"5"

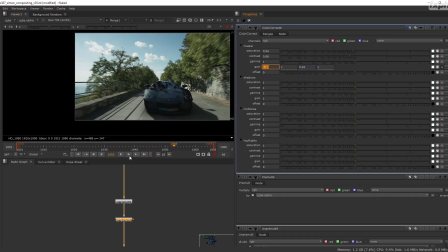[4:05]
Okay, after that,
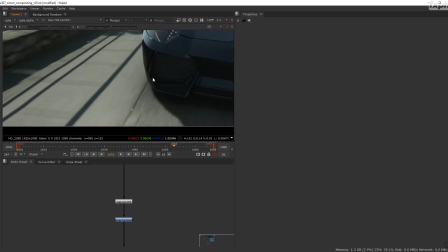[4:10]
as you see, the one thing that still is very shocking is that in terms of sharpness,
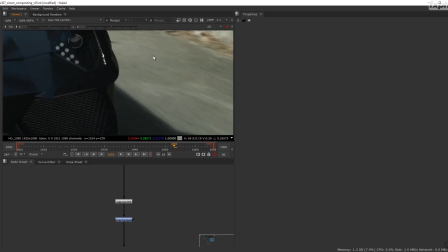[4:15]
this car is still very sharp, and that might be okay in some cases again,
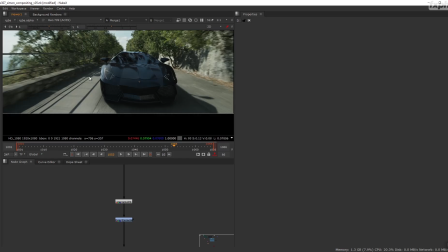[4:21]
but here the shot is moving. We have vibrations from the camera car, so we can afford to break it up a bit.
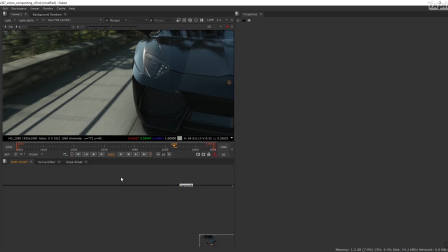[4:30]
So for that, I will just apply a slight blur, and I will apply it only to RGBA, because at this stage I don't want to blur the other channels.
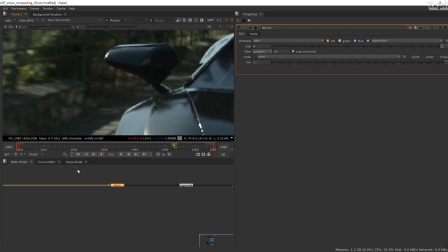[4:39]
They are mostly useless. I will probably actually
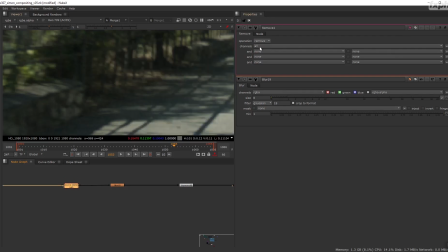[4:44]
create a remove check, and at this stage I can already keep only the RGBA. This allows you to save a bit of memory and would probably make your life a bit easier.
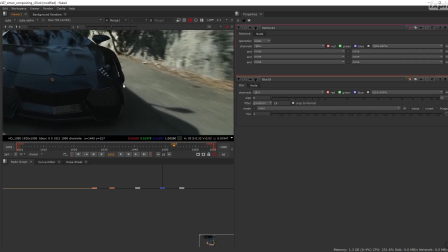[4:58]
So let's try to get a feeling of my sharpness levels.
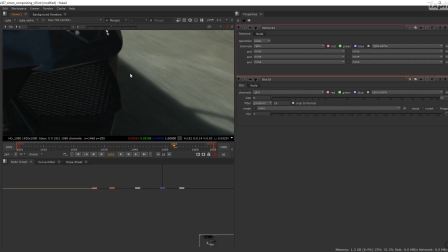[5:03]
So of course, most of the elements in the frame are already blurred by the motion blur.
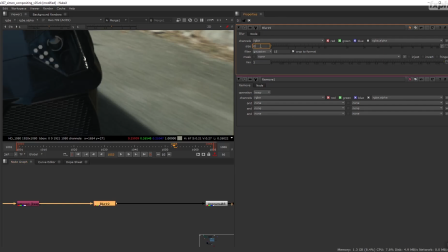[5:08]
So you've got to, again, use your better judgment. So let's see.
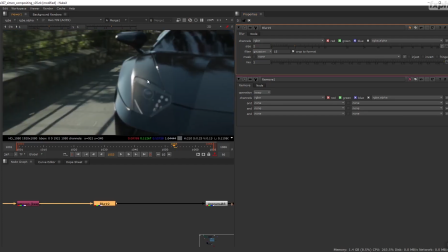[5:15]
Okay, the value of 2, for example, is too strong. I think that softens the car too much.
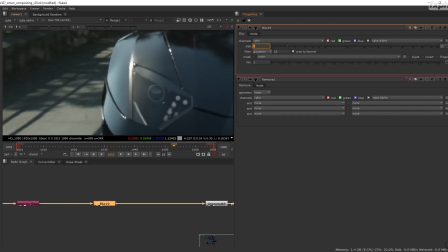[5:20]
We lose too much detail. Let's say 1. Okay, 1 is not too bad actually.
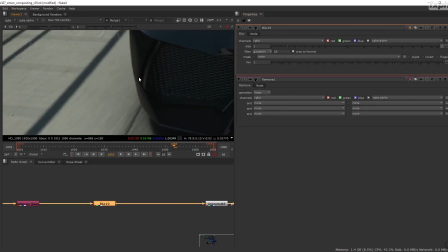[5:28]
But I have a personal rule. Whenever I have a node, never put 1 as a value. I always feel like 1 is I'm letting myself down, or letting someone down with this.
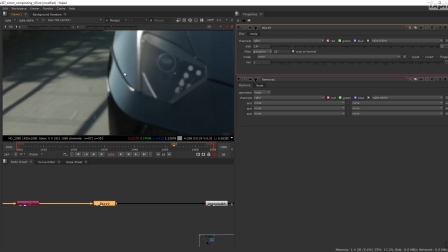[5:39]
Okay, so this was Apple 1.6. I'm breaking up the edge. I'm losing that very sharp anti-alias look. And I'm starting to feel a bit more natural, a bit more organic, and even the highlights, as you see,
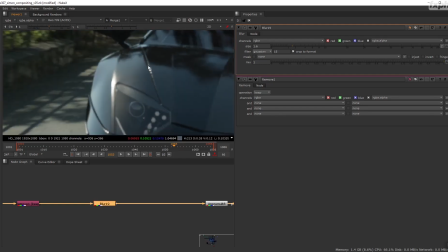[5:54]
start slowly blooming. All these sparkly stuff have kind of this slightly more natural softness to them,
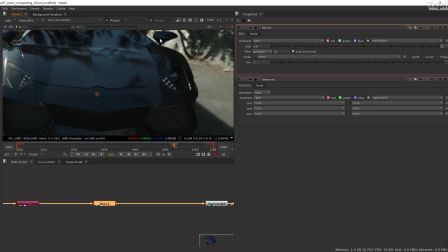[6:03]
which I kind of like. So what else?
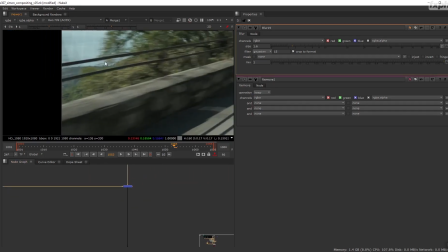[6:09]
Well, one other thing we're going to do, I would like to try see if I can find an element in the frame.
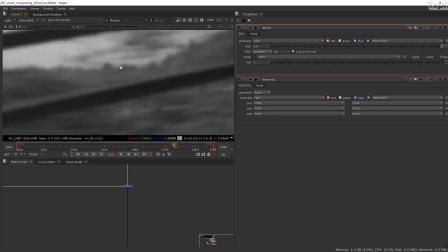[6:18]
All right, so let's see if we have a bit of contrast here. Okay, so this camera has very little chromatic aberration,
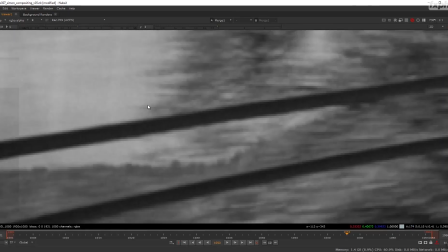[6:30]
but if you look closely at your image,
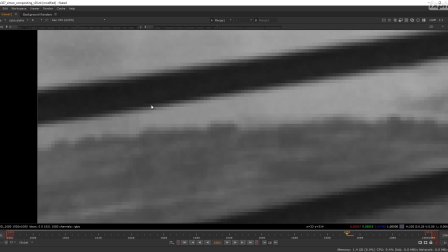[6:34]
you might be able to see that when I switch channel from the red here and the green, it's barely perceptible, but you get the feeling that the red channel is actually a bit, just a hint bigger.
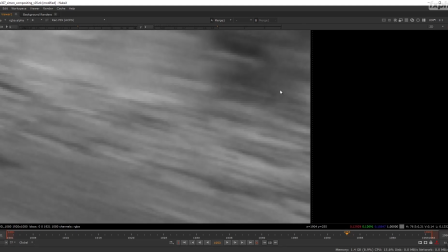[6:48]
It's a hint. It's moving a hint toward the exterior. It's very, very light, and with some lenses, with some cameras, it might be stronger.
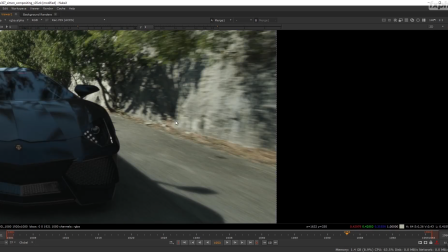[6:57]
But that's part of the fun.
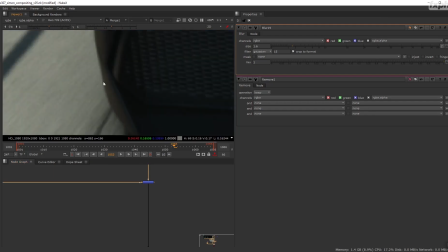[7:00]
So what I'm going to do is that I'm going to apply the same transformation to the red channel for my car only.
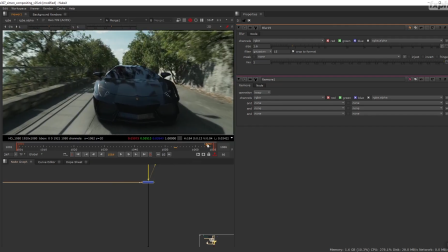[7:09]
This way, I will make sure that the car, whenever it goes close to the border frame, the channels get displayed the same way.
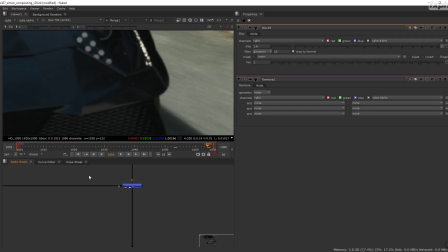[7:18]
So for that, you might be tempted to just do something like a transform mask, for example. Transform mask and
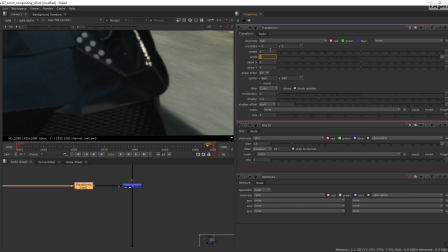[7:31]
just affect the red channel, and then put a value in here, and in scale, and let's say 0.001, for example.
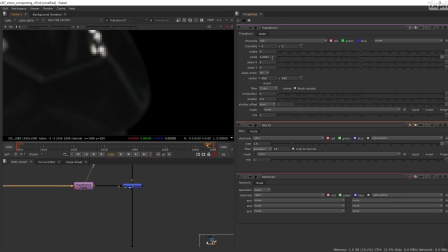[7:41]
And what that would do is that effectively, let's try to make it stronger. Effectively here we would be creating chromatic aberration. As you see, it's working here. Of course here it's too strong.
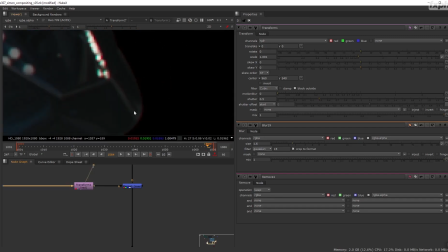[7:54]
However, the default with that I found is that when you are doing that, you are not taking the alpha into account.
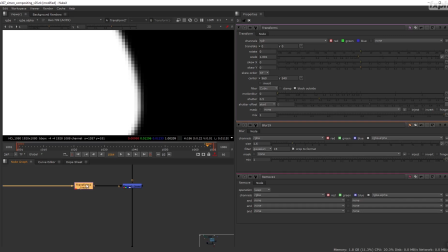[8:02]
The alpha itself is not getting modified by the node, as you can see when I deactivate the transform.